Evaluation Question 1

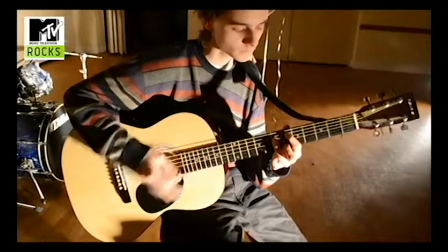247s
Most band performances are filmed using handheld shots as it allows you to create fast camera movement and less static compositions.
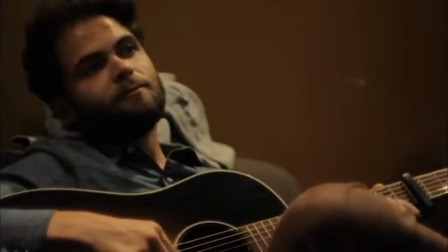255s
After camera work, editing is one of the most important conventions when creating a music video.
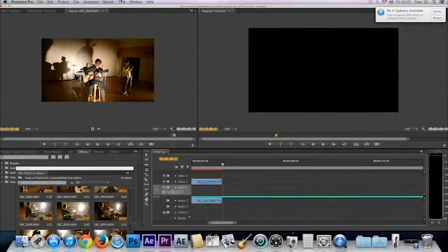260s
Within our song, we have many different tempos throughout. The beat starts fairly slow and between the choruses becomes rapidly faster.
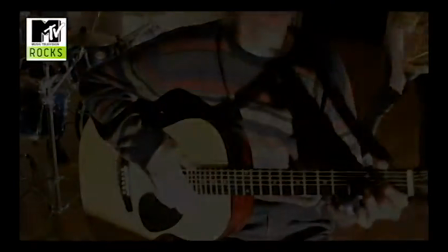270s
Therefore, when editing the video, cuts between the instruments, performance and artists can be a way of motivating transitions.
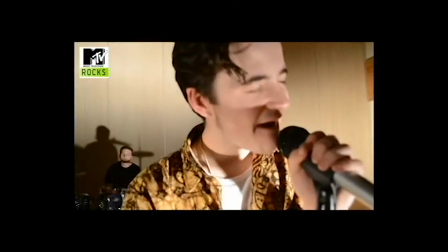276s
To keep our video looking professional as possible, for the slower parts of the songs,
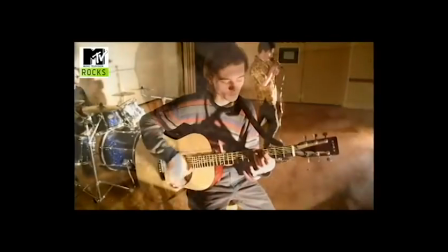281s
we use transitions such as fade and cross dissolve to match the conventions,
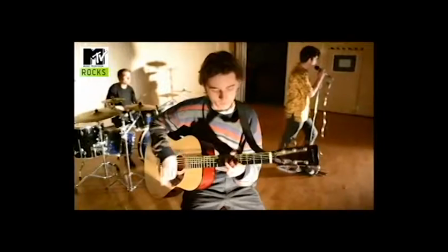286s
making our video look more pleasant to watch. When the song picks up the tempo around the chorus,
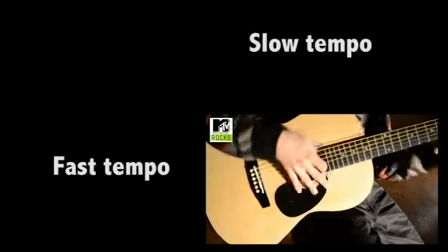291s
for example, we increase the amount of cuts used and decrease the amounts of transitions.
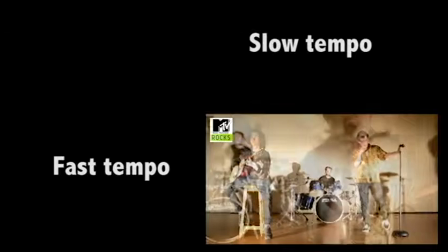296s
This therefore was back in Andrew Goodwin's theory that there is a relationship between the music and visuals.
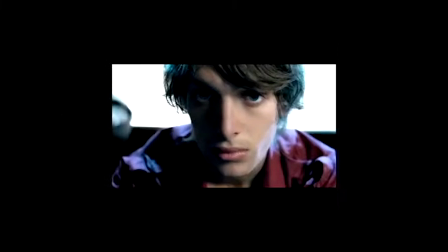301s
We used our cuts and transitions to show this throughout the video. When watching Paolo Nutini's actual video for Last Request, we noticed that he also included a lot of cross dissolves and fade throughout, which is where we got our inspiration from.
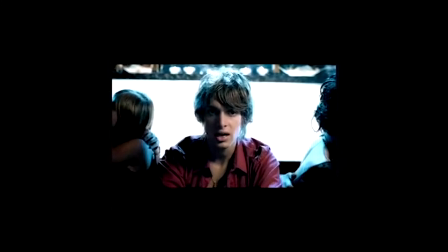317s
Adding again to creating a link between the visuals and music, we had to think carefully about the meaning of our song.
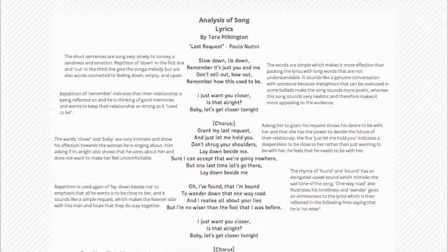323s
When analysing our lyrics for Last Request, we realised the song is based around a love story.
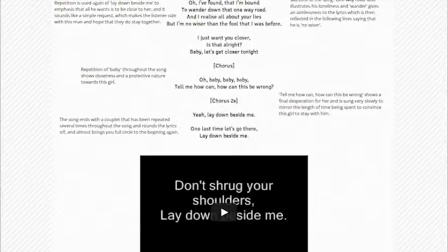328s
Therefore, when considering our lighting, we had to ensure we created an intimate setting, allowing the viewer to connect even more with the lyrics.
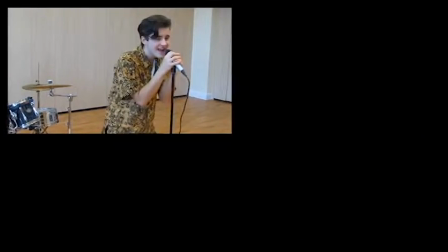335s
We did not use any lighting throughout the rough cut, which brought back quite a negative consideration within our feedback.
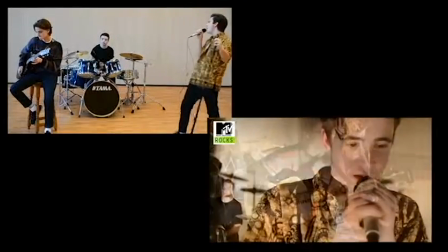342s
Therefore, as you can see here, the dramatic change from our rough cut to final cut has been proven that we have successfully portrayed this convention.
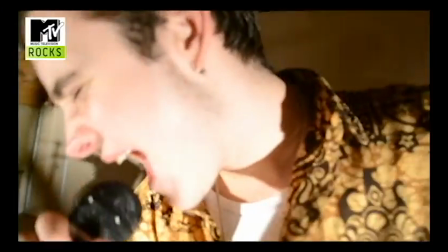349s
As well as lighting adding to the intimacy, we had to ensure that our lead singer portrayed the correct amount of emotion and passion to allow this to happen.
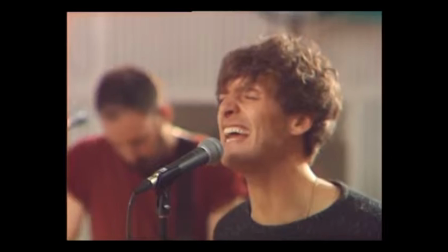358s
Paolo Nutini conveys a strong amount of emotion when performing throughout all of his videos. Therefore, when filming ours, we had to ensure our lead singer did the same.
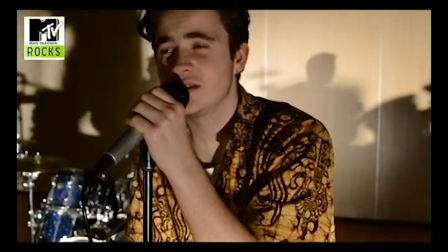367s
We also believe that we successfully achieved this convention, as when reviewing our feedback forms, a lot of people commented on how well the lead singer has acted.
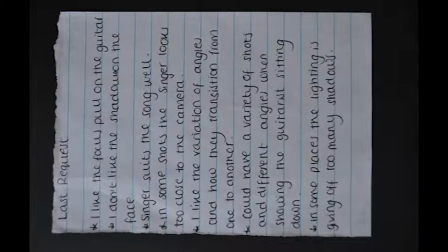376s
When editing our video, we had to ensure the visuals were in time with the audio.
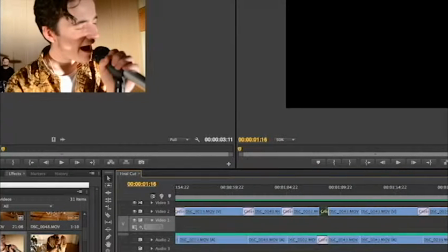380s
We had to make sure that each cut was at an appropriate time, making our video flow better.
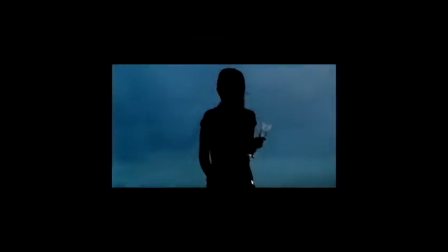386s
When listening to Paolo Nutini's video, he cuts each shot seamlessly in time with the music.
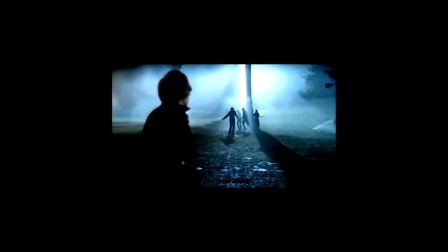391s
Therefore, we tried to recreate this throughout our own video.
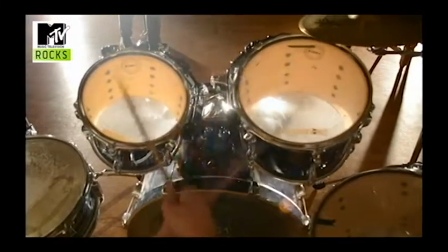395s
Another way we tried to ensure the music had a strong relationship with the visuals was by simply showing instruments when we could hear them.
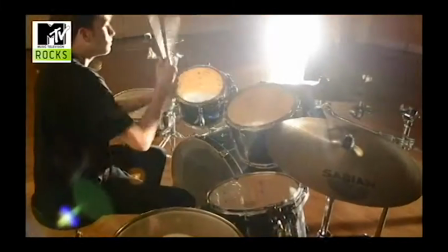401s
We tried to frequently replicate the audio by showing the audience the visuals at the same time.
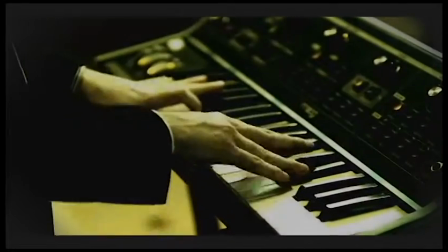407s
A good example of this is in the Wombats video A Long Jump Into the Fog,
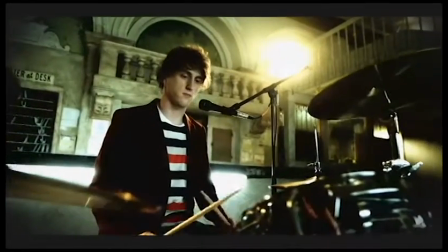411s
where you can hear the keyboard at the opening of the song, and therefore you can simply only see a keyboard too.
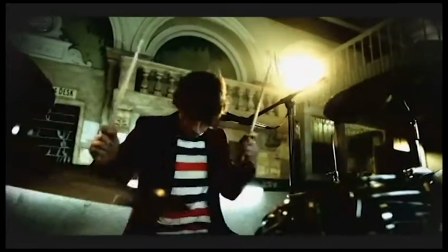417s
This creates a strong link between the music and the visuals. Another convention we had to consider was the clothing and mise-en-scène.
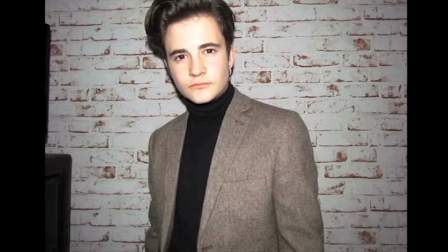425s
It is also very important throughout the music industry. You have to create an identity for yourself.
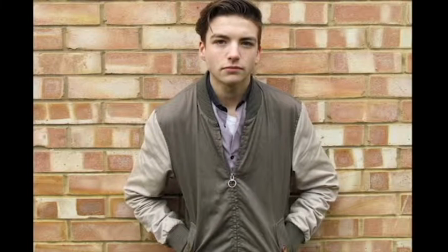432s
Considering we are targeting the indie rock genre, we ensured all of our artists matched similarly to artists in the same genre.
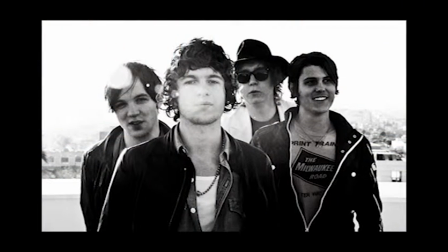438s
For example, drummers and guitarists usually wear dark plain clothing, making sure they do not take the attention away from the lead singer.
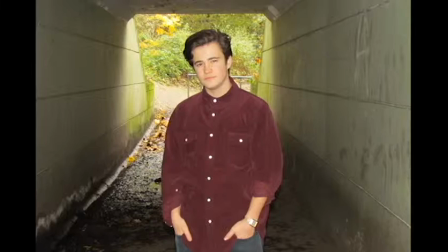446s
The lead singer is most commonly to wear more colour and vibrance or pattern throughout.
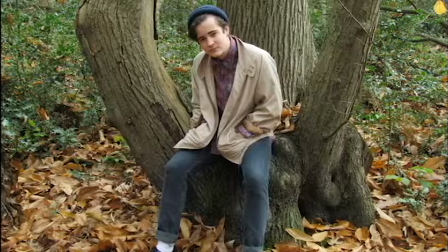452s
This allows the audience to recognise them with more importance.
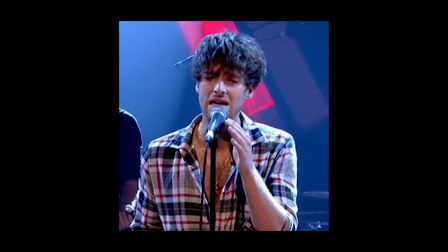455s
Paolo Nutini is known for wearing vibrant clothing and having messy hair, suiting the indie genre perfectly.
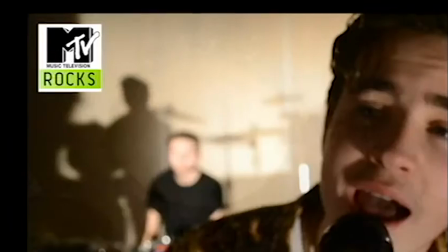462s
Therefore, we tried to recreate this throughout our lead singer. We also included an MTV Rocks logo throughout the whole song.
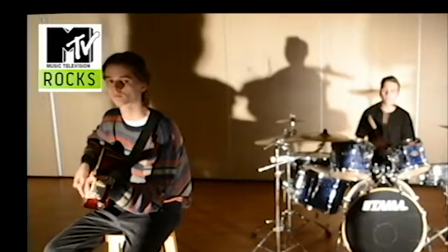469s
We noticed this had a dramatic effect to making our video look more authentic.
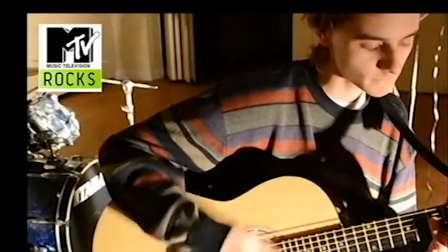474s
It creates a feel of professionalism and allows people to believe they are buying into a brand and package opposed to just a song.
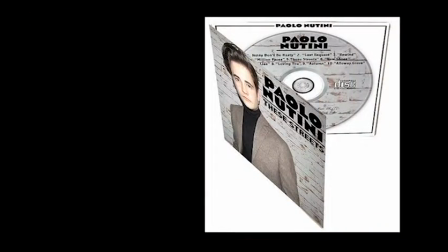481s
Moving on to our auxiliary tasks, we in fact followed and used several conventions throughout the making of these two.
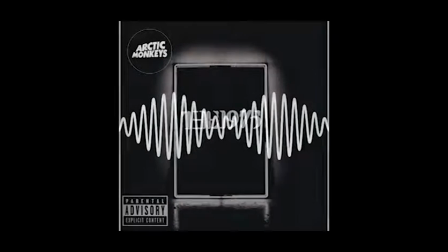488s
When creating our digipack, we looked into several albums within the indie rock genre and gained inspiration of fonts, images and colours used.